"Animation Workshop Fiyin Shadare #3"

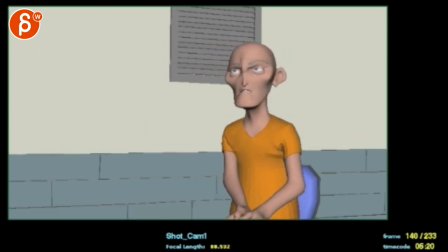[4:14] Any honor, do you? And then, do you?
And I would go like, and when you go like this, you can counter rotate the head a bit so that the nose is around here. So he's already leaning, which is fine, but he's staying kind of put. Looking at the guy, but not too much.
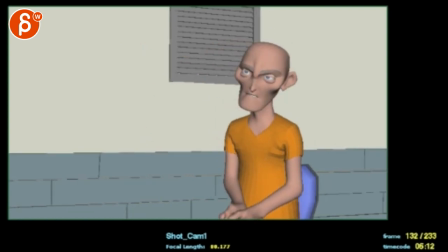[4:31]
You don't want to completely counter it, but just so it's not so down, my tool here, down and over. So it's down, hold a bit, and then over.
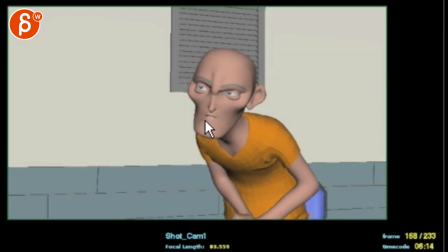[4:45] You.
Careful here. That is a weird, see how the nose goes straight and then suddenly to the right?
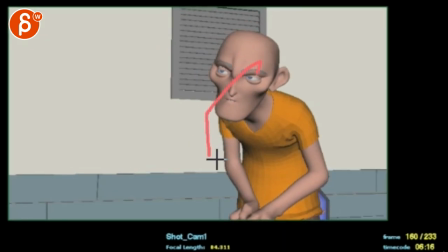[4:54]
Feels like if you do your arc, you know, it's basically like this, and you want to ease into that a bit more, give this a bit more of a curve.
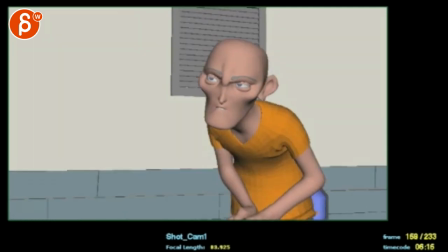[5:02]
Because at this point, it's you're already having such a big move that,
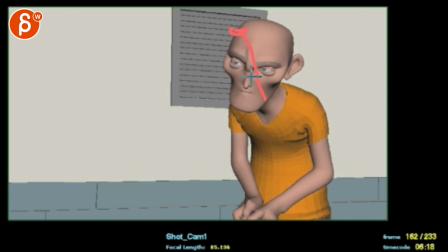[5:06]
you know, at this point probably tilt the head a bit here and rotate it in wise that the nose is around here-ish.
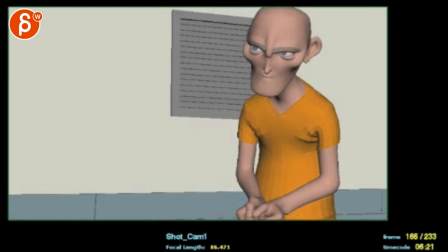[5:12]
That will kind of soften that sudden turn.
You.
And that's great.
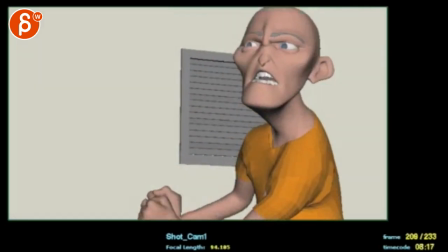[5:18]
I love still that. That's great.
You.
That's great.
Coward!
And then on cow.
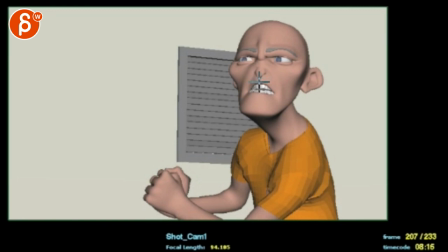[5:27] Coward!
I would just do almost a linear key where the nose goes from here to here in a really sharp way.
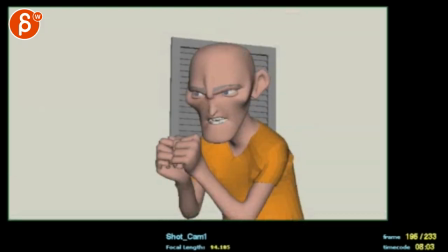[5:36] You. Coward!
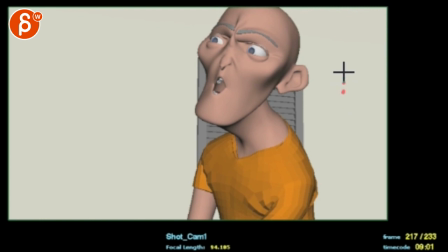[5:38]
You really want to feel that explosion, and it could be that the nose spacing is this, and you have maybe one frame here, and the next would be here.
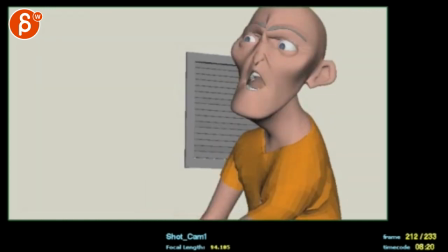[5:45]
So ease a tiny bit out of it, but really, pow, like a really big explosion. And then keep that.
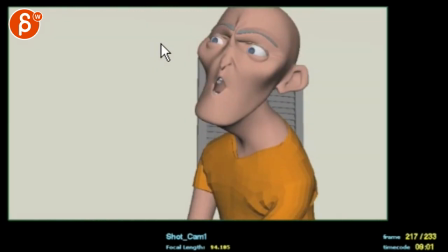[5:51] Coward!
And the only thing you need to do is watch this cheekbone.
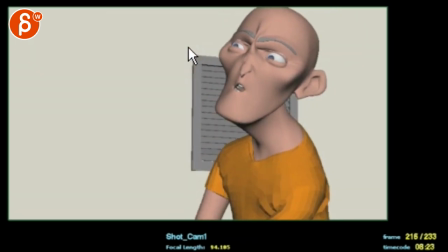[5:56]
Boom, look at that. That's your wall right there, where my mouse is. Boom! So you have to take your root.
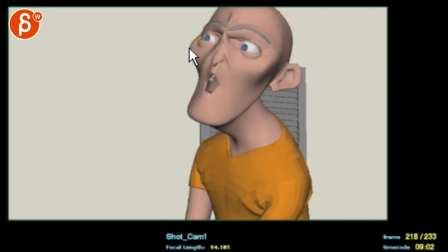[6:03]
Your root goes screen left, visually, and then suddenly goes to the right. And you really have to ease into that. So somewhere you have a linear key.
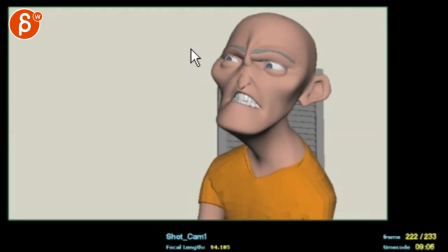[6:11]
So just blind that key to soften that, and then you could have at this point the nose a bit. Like you can have a slight rotation in Y and a slight tilt over to also help with that direction change.
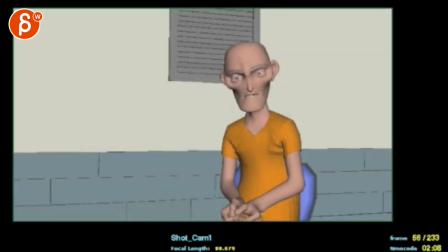[6:26]
And then that's it.
You don't have any honor, do you?
So this is your big offender, right? These little twirly twirls here. And then how smoothly this goes up and down, because it doesn't feel like it's tied into the body moves, and especially to the audio.
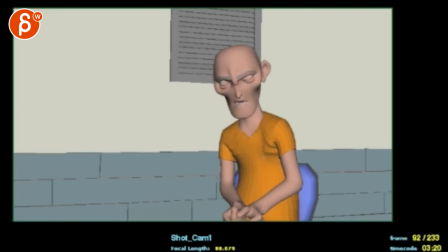[6:42]
I think that to me is where the organic part breaks down. It feels like keys. I see splines, and I don't feel how that head is motivated by the chest and the words and the energy that comes out of that.
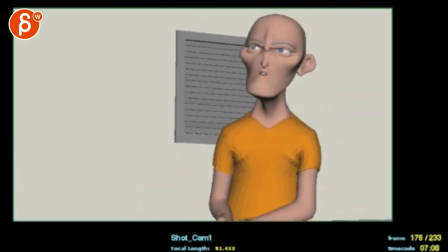[6:57]
Right, that gets better. Just that, you feel that little abrupt direction change.
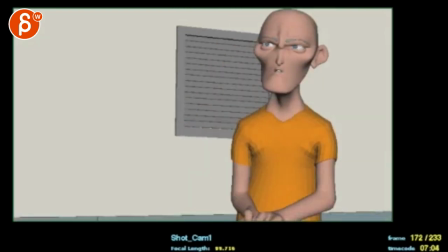[7:05]
And then your arms
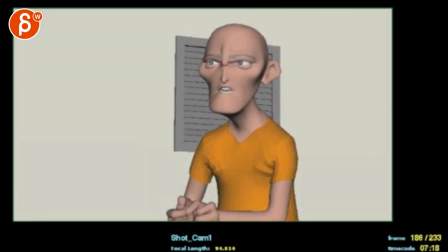[7:08]
here feel a bit too even in timing, and they're a bit IK-ish because it is not that much.
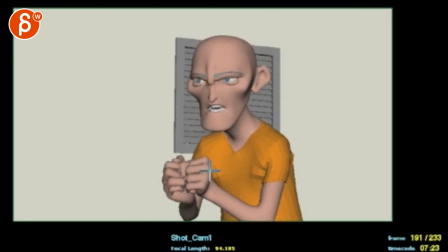[7:14]
Like that wrist would be going up like that. Fingers. It's my awesome thing here, right? Just a bit more aligned with the forearm, just it doesn't feel so IK-ish.
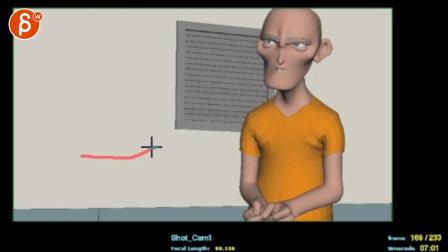[7:26]
And your timing feels like the curve is doing kind of that, as opposed to maybe like here you want to be a bit more abrupt and chaotic, because it is, you know, it is tied to the audio if we watch this here.
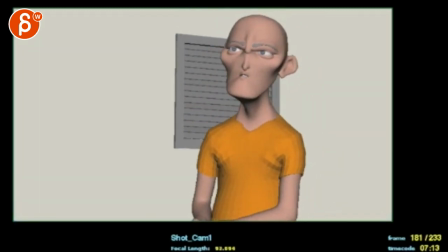[7:42] You.
So it's you, and he goes up a bit, and he could go up and then pause a tiny bit,
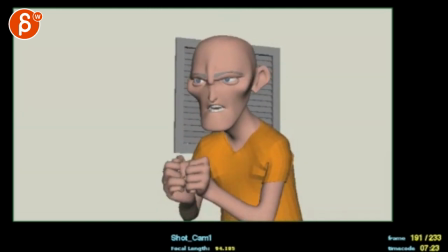[7:49]
and then he goes, and it's a really exaggerated quick move that kind of anticipates almost this, right?
You. Coward!
And not like as in like a huge way, but it has a bit of a up and pause,
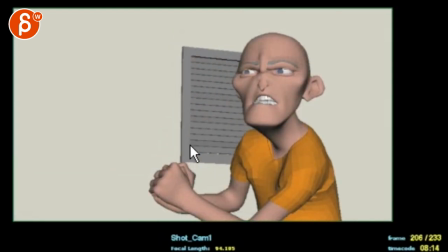[8:05]
bit faster, and then you want to stay in this position because he's really tense now. So during all of this, this softens that whole intensity. So keep that a bit higher, and then he goes, coward!
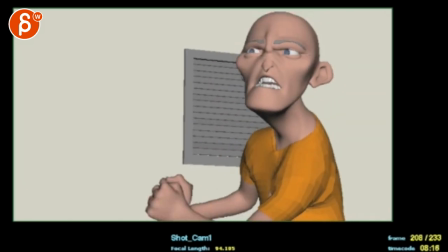[8:17]
And maybe two frames before, two frames after, you can kind of try it. Then his arms shoot down the way you have it.